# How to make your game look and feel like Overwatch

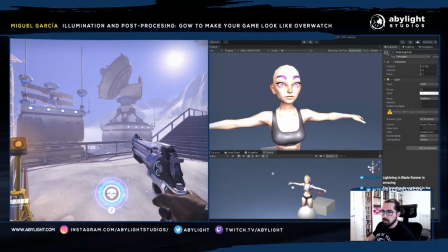We have to select one of them to have shadows, only one, because otherwise it could feel it could be perceived as very messy, the image. So soft shadows. The second light, you have to
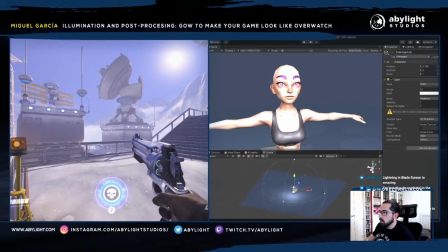to change the second light to be at lower intensity in comparison with your first light.
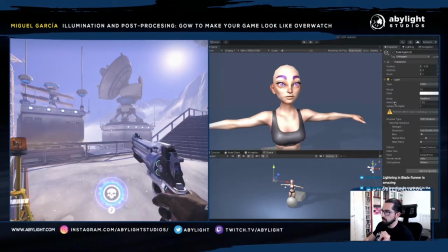In this way, what you achieve is contrast. This is something that you want.
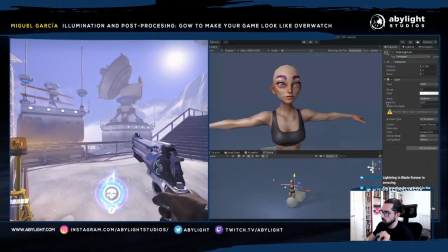Create contrast. See, and when you have objects in your background, you need another light at back
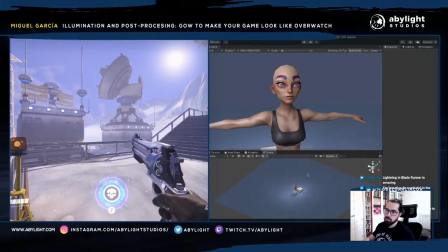to add to separate your object from the background. Also, it can be used with no shadows. It can be used to mark,
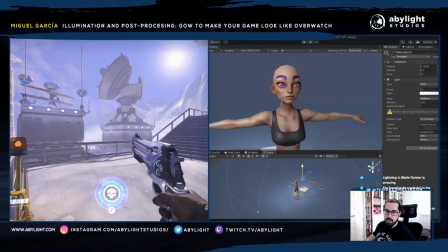also to add more shape context to your model. So see, at simple as that, you have your model
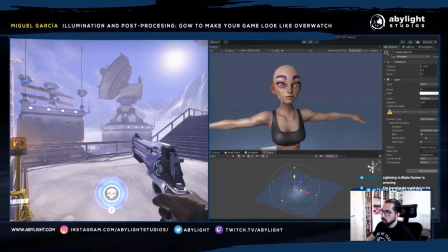looking good.
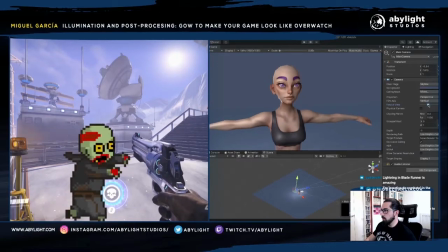And we didn't even started, because what we are going to do next is to add post-processing.
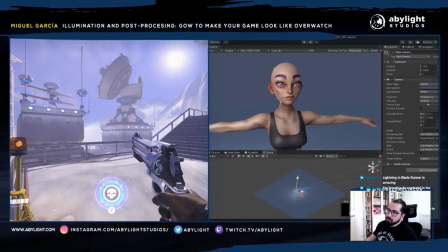Okay, let's continue. But before continue, I cannot stress enough the importance of the different emotion that you can transmit with your illumination.
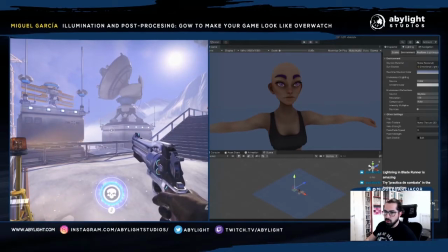Look at this. Hi Luli. So Luli, say hi to Luli. Luli is the creator of this masterpiece.
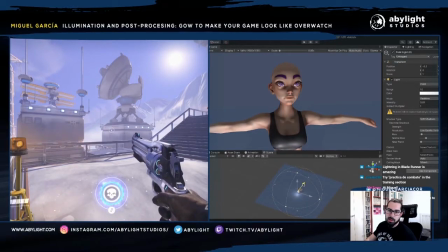She was the one that made this model in Avila team. So say hi to her. She is our art director.
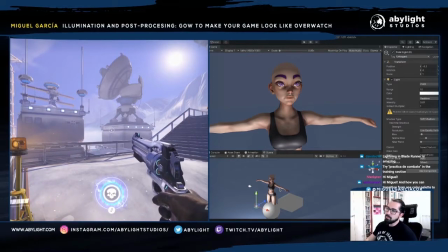So continuing with this, the importance that the light have. It can transmit fear, for example, or suspense.
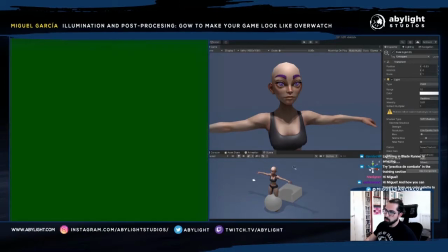It can transmit like
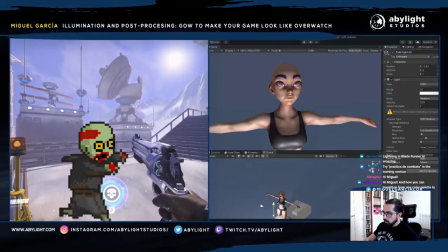fear,
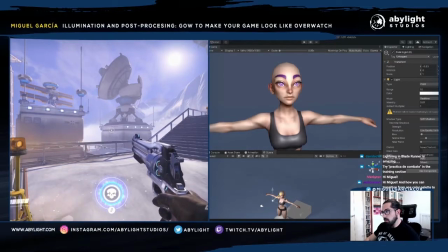normal person, but not a beautiful one, a awful person.
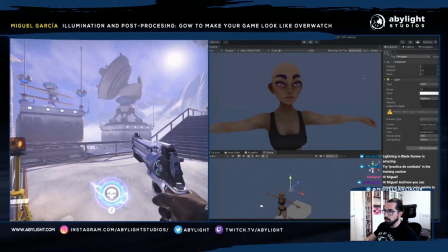And if you use the light properly, a very good model.
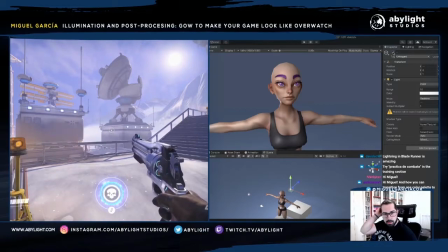So see, you can change the perception that other people will have, just changing the position of light, changing the contrast in intensity between them.
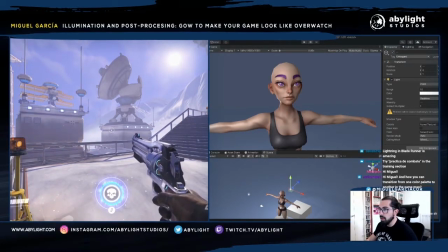And I didn't start with the color. If I can start, it's looking awesome already. Yeah. But if we add to this image also color, and if we add post-processing,
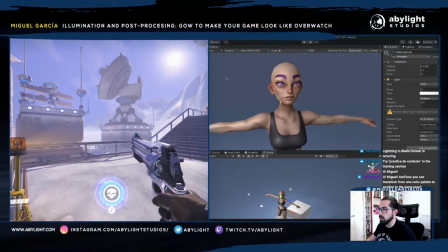you will see how different it is in comparison with the character that we started at the beginning. So for example, I'm going to try to use the two color illumination.